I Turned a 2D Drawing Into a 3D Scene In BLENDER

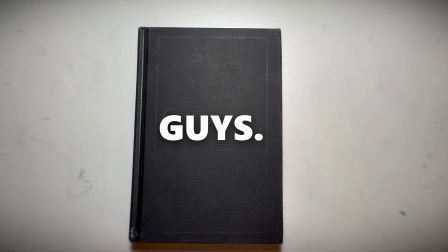(0:01)
Hey guys, so I like drawing.
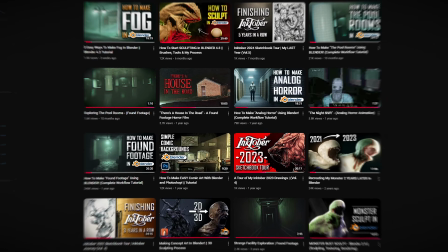(0:06)
A lot. And many of you might not know that, since I don't really draw in here anymore.
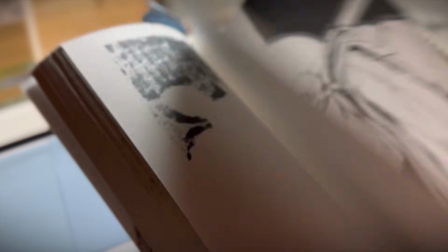(0:13)
Like, ever. And that's because over the past year or two, my focus has sort of shifted from drawing illustration to 3D.
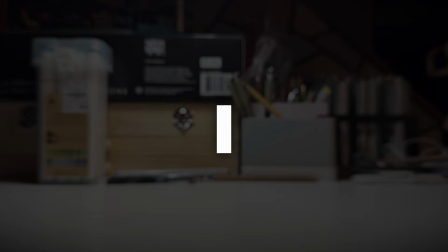(0:22)
Which, you know, is fine, but I want to do both.
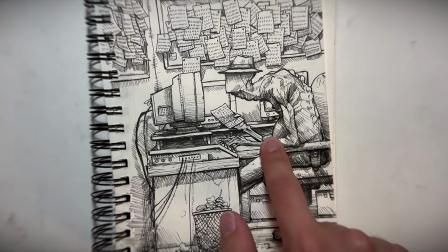(0:26)
Which is why today, I'm going to challenge myself by taking one of my old illustrations and attempt to fully recreate it inside of Blender.
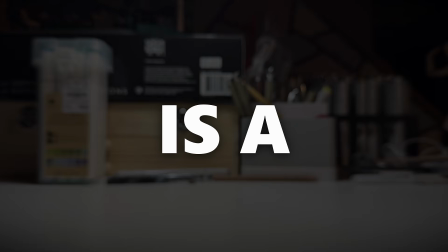(0:35)
Now that is a big task.
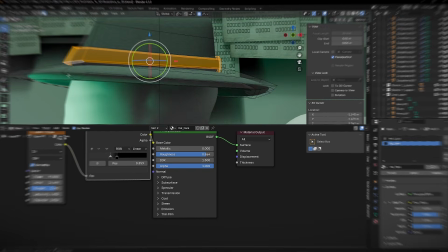(0:37)
There are objects that need to be modeled. I'll need to create textures and materials, sculpt a full body character, and texture that too,
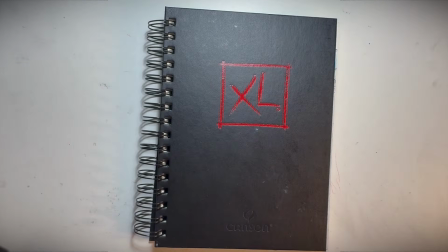(0:45)
deal with particle systems, lighting, but most importantly, I'll need to replicate this drawing in a completely different medium, all while maintaining its soul. Should be a piece of cake.
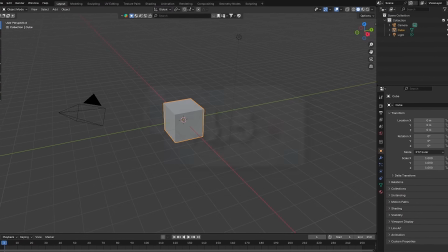(1:00)
So to start us off, I'll be using Blender version 4.5 with the Eevee render engine.
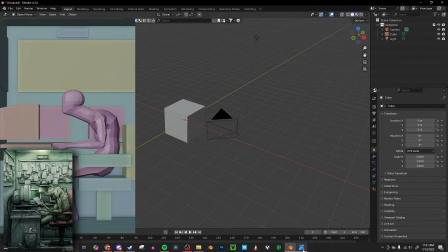(1:05)
And once I've hopped into Blender, my first priority is going to be to block out my scene with some simple shapes.
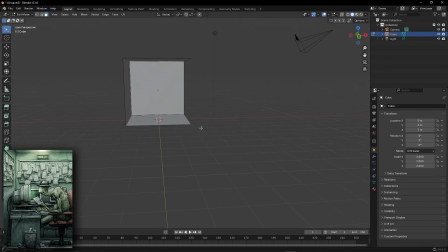(1:11)
To make the room, I just add a cube, delete a few faces, and scale it up to the size that looks good.
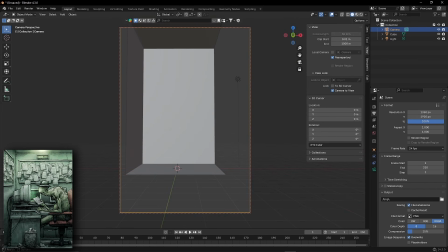(1:16)
Then I adjust my camera and change its resolution to match the dimensions of the illustration.
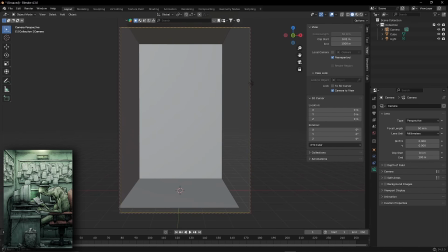(1:21)
That way I can keep it as true to the original as possible.
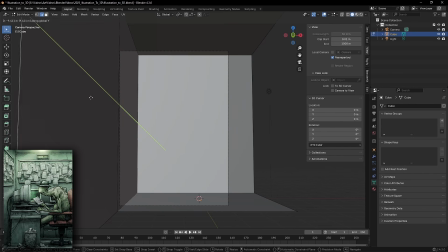(1:25)
I also play around with the FOV of my camera and the scale of the room until it fits the framing of the original picture.
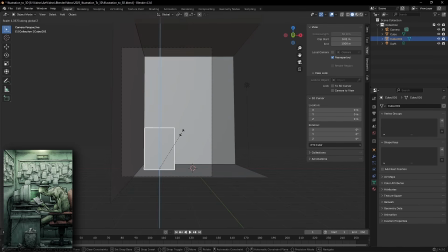(1:31)
Now I'm just going to add some cubes and basic shapes to block out the other objects such as the desk, the computer monitors, and the chair.
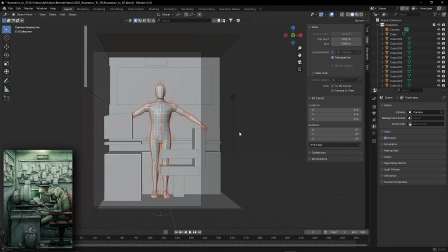(1:38)
And then for my character, I break out this really awesome human base mesh model that I've been using for years.
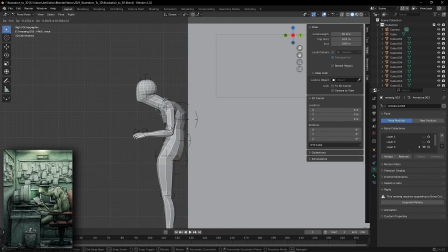(1:44)
And then I just bend him into a half decent pose with a bad case of gamer back. Perfect.
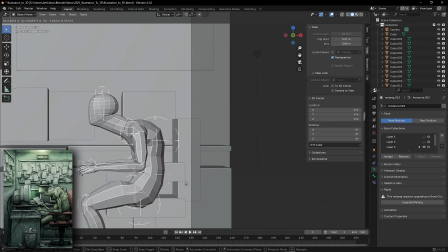(1:50)
And don't worry, I'll be linking the download to this guy down in the description. He's free.
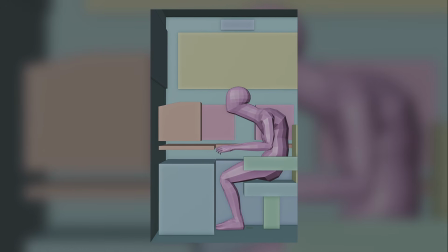(1:54)
Now with my scene all blocked out, I can start turning these simple shapes into fully modeled objects. Except, I haven't really properly modeled anything in a hot second.
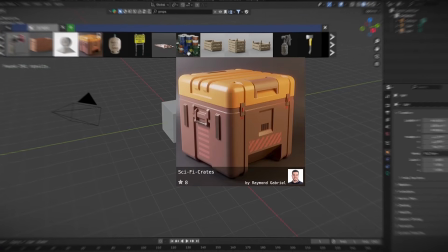(2:05)
Lately, I've just been relying on pre-made assets and materials from things like BlenderKit to fill up my scenes.
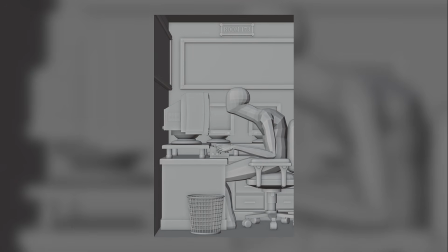(2:11)
But we're not doing that today. No, everything here is going to be made from scratch.
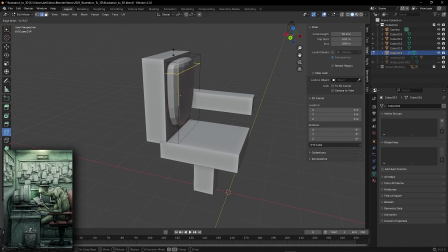(2:15)
So with that in mind, let's start off with the chair. I actually end up having to model this chair a couple of times while reacquainting myself with modeling.
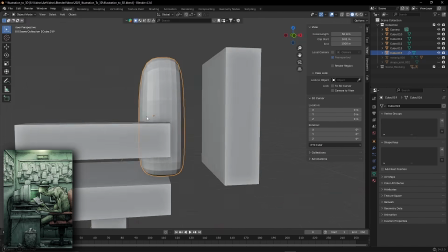(2:23)
But thankfully, this is a time lapse, so for you guys, it looks like I did it first try.
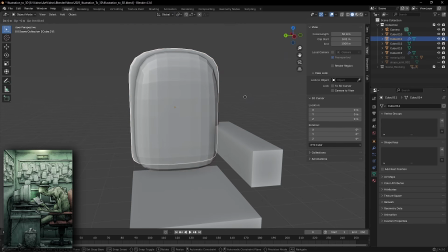(2:27)
I also decided that the only reference I would be using was my own illustration, and nothing else.
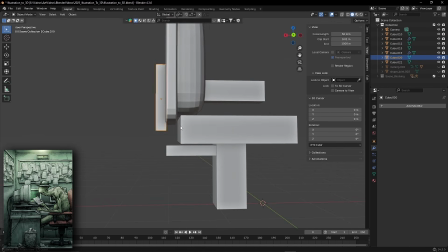(2:33)
Which means no photographs or other images to use as references for my models.
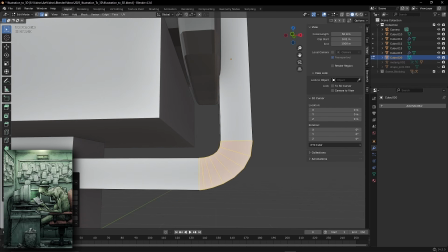(2:38)
And I figured doing this would keep it more near to the original drawing, and also help it not be too realistic.
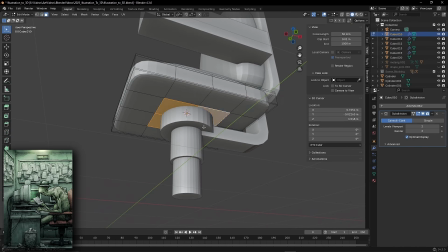(2:44)
And by that I mean if my chair ends up being a bit off and doesn't look exactly like one from the real world, that's okay.
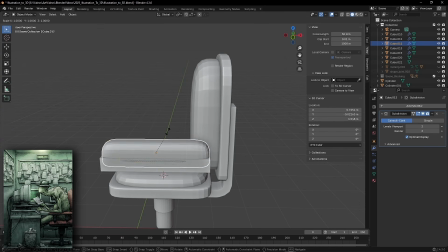(2:51)
I still want this to feel like an illustration, where things are stylized and from another world,
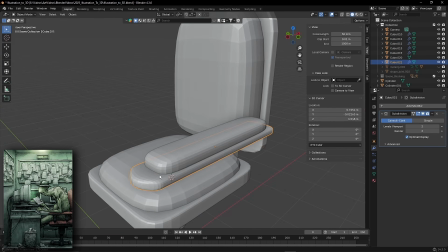(2:56)
so it being a little off actually helps me achieve the effect that I want.
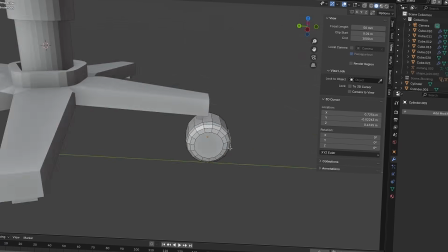(3:00)
And once I get all of my main components down and finish these damn little wheels on the bottom for the 5th time, my chair is done.
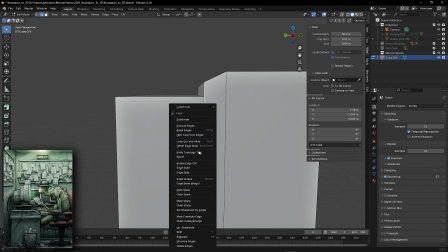(3:07)
Next, I tackle the computer monitors, and you know, after doing the chair I'm feeling a bit more confident,
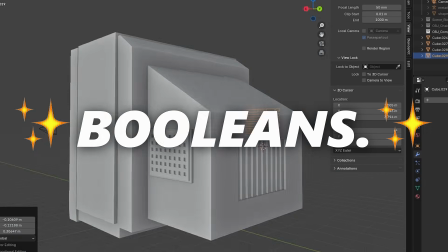(3:12)
so I decided to bring in some fancier techniques like booleans. Yeah, I know, really pushing the boundaries of modeling over here.
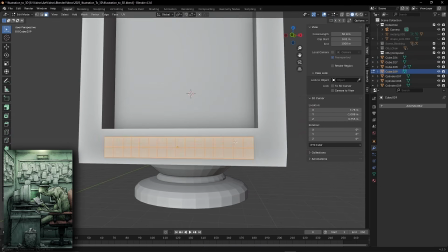(3:20)
Mostly it's just loop cuts and extrusions, but I really like the little buttons and vent details I was able to get on the sides of the computer.
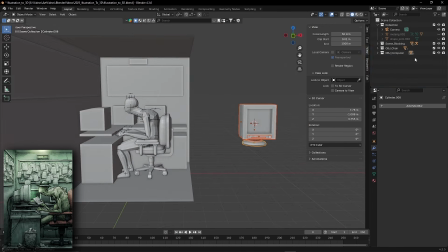(3:26)
I'm just a huge fan of old chunky technology, and these monitors capture that look perfectly.
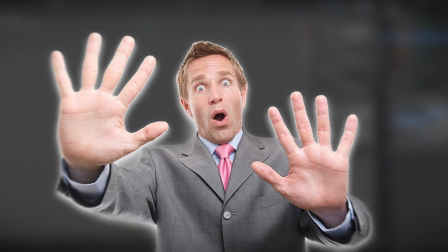(3:34)
Now, you might be thinking, whoa, buddy, slow down, this is going way too fast.
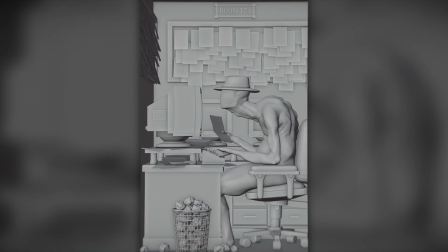(3:39)
But there's a lot to go over in this video.
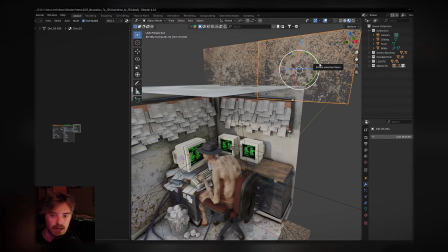(3:42)
And if you're interested at a more in-depth look at how things in this scene were made, there's actually a half-hour, fully narrated,
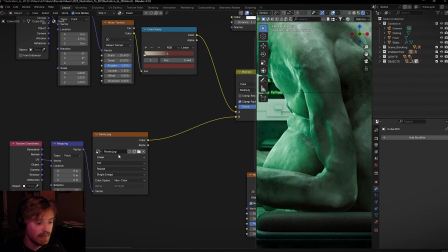(3:50)
behind-the-scenes video over on my Patreon page, where you get a live overview of how many of the materials and objects were made,
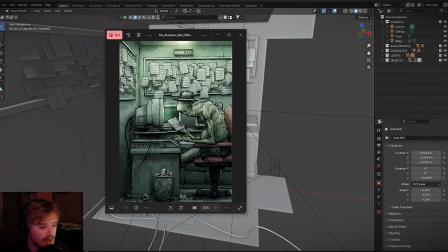(3:57)
as well as some more personal insights to the project that you wouldn't get to have in this video.